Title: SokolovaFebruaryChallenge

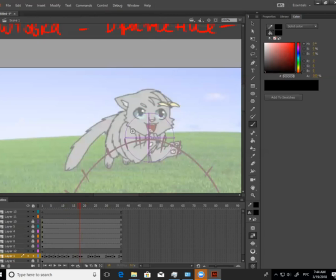(45:57)
То есть чисто mm-hmm. технически я тебе объясняю по построению. Смотри, куда у тебя уехала лапа, да? Где mm-hmm. у тебя вторая лапа, то есть у тебя получается плечо здесь, да? Плечо здесь. А хвост у тебя соединяется где-то здесь. Поняла? Да.
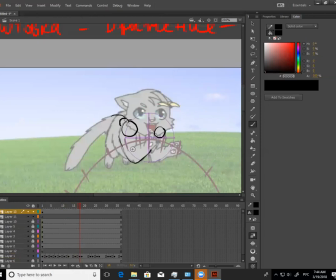(46:14)
Лапа у тебя идет боком, но потом вдруг ты ее рисуешь фронтально. Угу. С точки зрения построения кошки, опять же, у тебя все очень приблизительно. Как и анимация твоя, да, она вроде как выглядит хорошо, то есть ты сейчас больше беспокоишься о том, чтобы движение красиво двигалось,
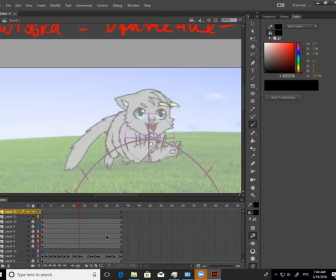(46:33)
но меньше беспокоишься о построении, о том, чтобы кадры правильно, да, стояли, чтобы ноги попадали. То есть это как бы, в общем-то, отличает более-менее начинающего, да, аниматора от более профессионального.
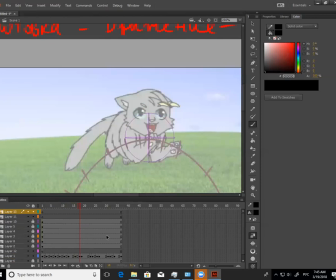(46:46)
То есть когда ты придешь на студию, так нельзя. У тебя сильно меняется персонаж, у тебя почти ничего не происходит с ее глазами, с ее лицом, да, то есть она ничего не делает, то есть у нее не происходит никакой эмоции в лице, и у тебя нет построения у кошки,
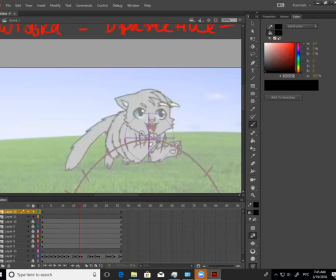(47:01)
да, то есть она не плавает. То есть у тебя получается здесь вот, скажем, если это голова, да, смотри, у головы есть шея, значит, здесь у нас будет ее плечевая часть, и мы уже видим, да, что у нас все неправильно.
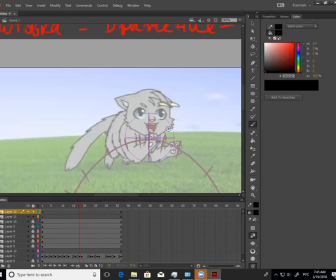(47:16)
Mm-hmm. Вот. Соответственно, давай сразу же возьмем твою голову, опустим ее ниже.
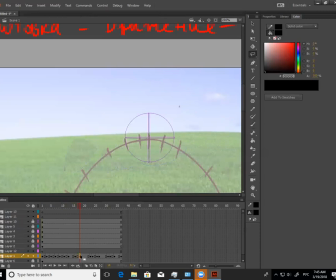И тело, и голова. Увеличим ее размер. Видишь, она более правильная получается уже изначально.
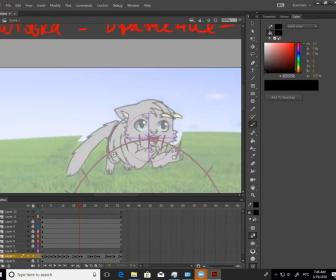(47:51)
Только мы голову на место ставим. И здесь у нас получается то, как мы рисовали ее, да? Нам надо будет ее поправить. Эту часть стереть. И здесь у нас получается, если лапки фронтальные, то они будут здесь.
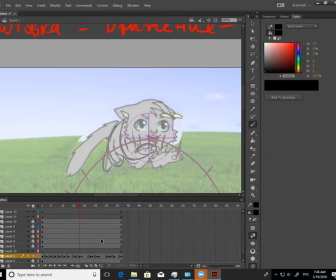(48:09)
Okay? Но тогда она получается, смотри, прыгает немножко неправильно. Да, мы же не в ту сторону ее прыгали. То есть нам бы ее желательно как раз вести больше вбок.
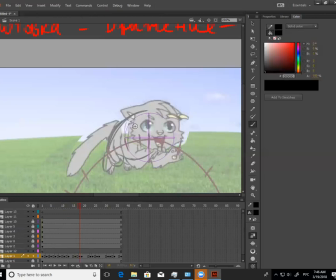(48:23)
Да, вот сюда. Знаешь? Соответственно, все твои лапы сместятся сюда. То есть она же, у нее же определенное направление, в котором она движется. Сейчас мы сделаем еще небольшое запаздывание для лапок, да?
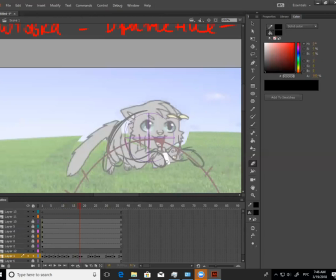(48:38)
Чтобы красиво нарисовать это все. Вот этого всего не будет. Здесь будет мордочка, и она будет смотреть вот сюда.
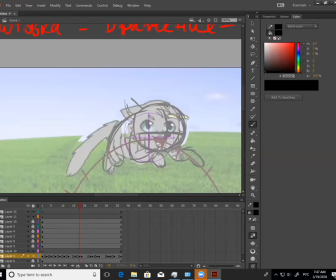(48:53)
Так. Да, здесь как раз ушки-то наоборот поднимутся вверх, mm-hmm. да? А хвостик твой весь пустится, смотри, вот сюда. Mm-hmm. Он будет mm-hmm. стоять на линии движения, и он тогда и в правильное место, в общем-то, соединение попадет в тело.
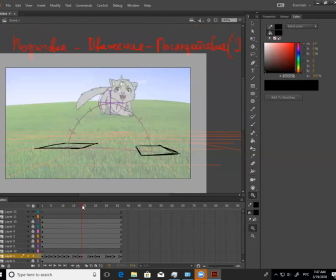(49:12)
Да? Окей? Смотри, насколько теперь этот кадр выглядит. Она как бы парабола ее дуги, если смотреть по этому построению, да, она идет сюда, а не сюда. Чувствуешь это, что у нее смещено все?
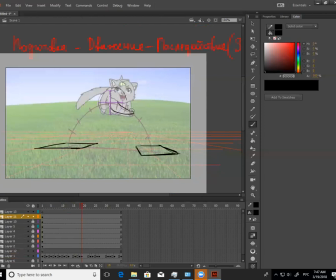(49:27)
Ты специально должна была вот эту лапу загнуть сюда, чтобы было ощущение, что она прыгает именно туда, куда она хотела. Да.
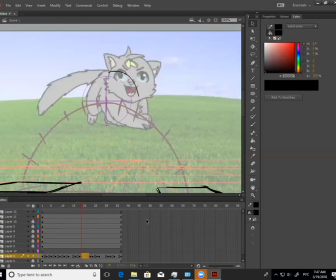(49:38)
Соответственно, здесь мы ее должны полностью переделать, чтобы она у нас соединилась вот с этим ключом, который более-менее нормальное положение
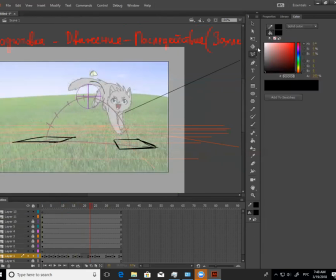(49:49)
если это лапы, да, скажем, давай так, лапы более-менее передние в нормальном положении, то есть ты все свои движения прослеживала по лапам.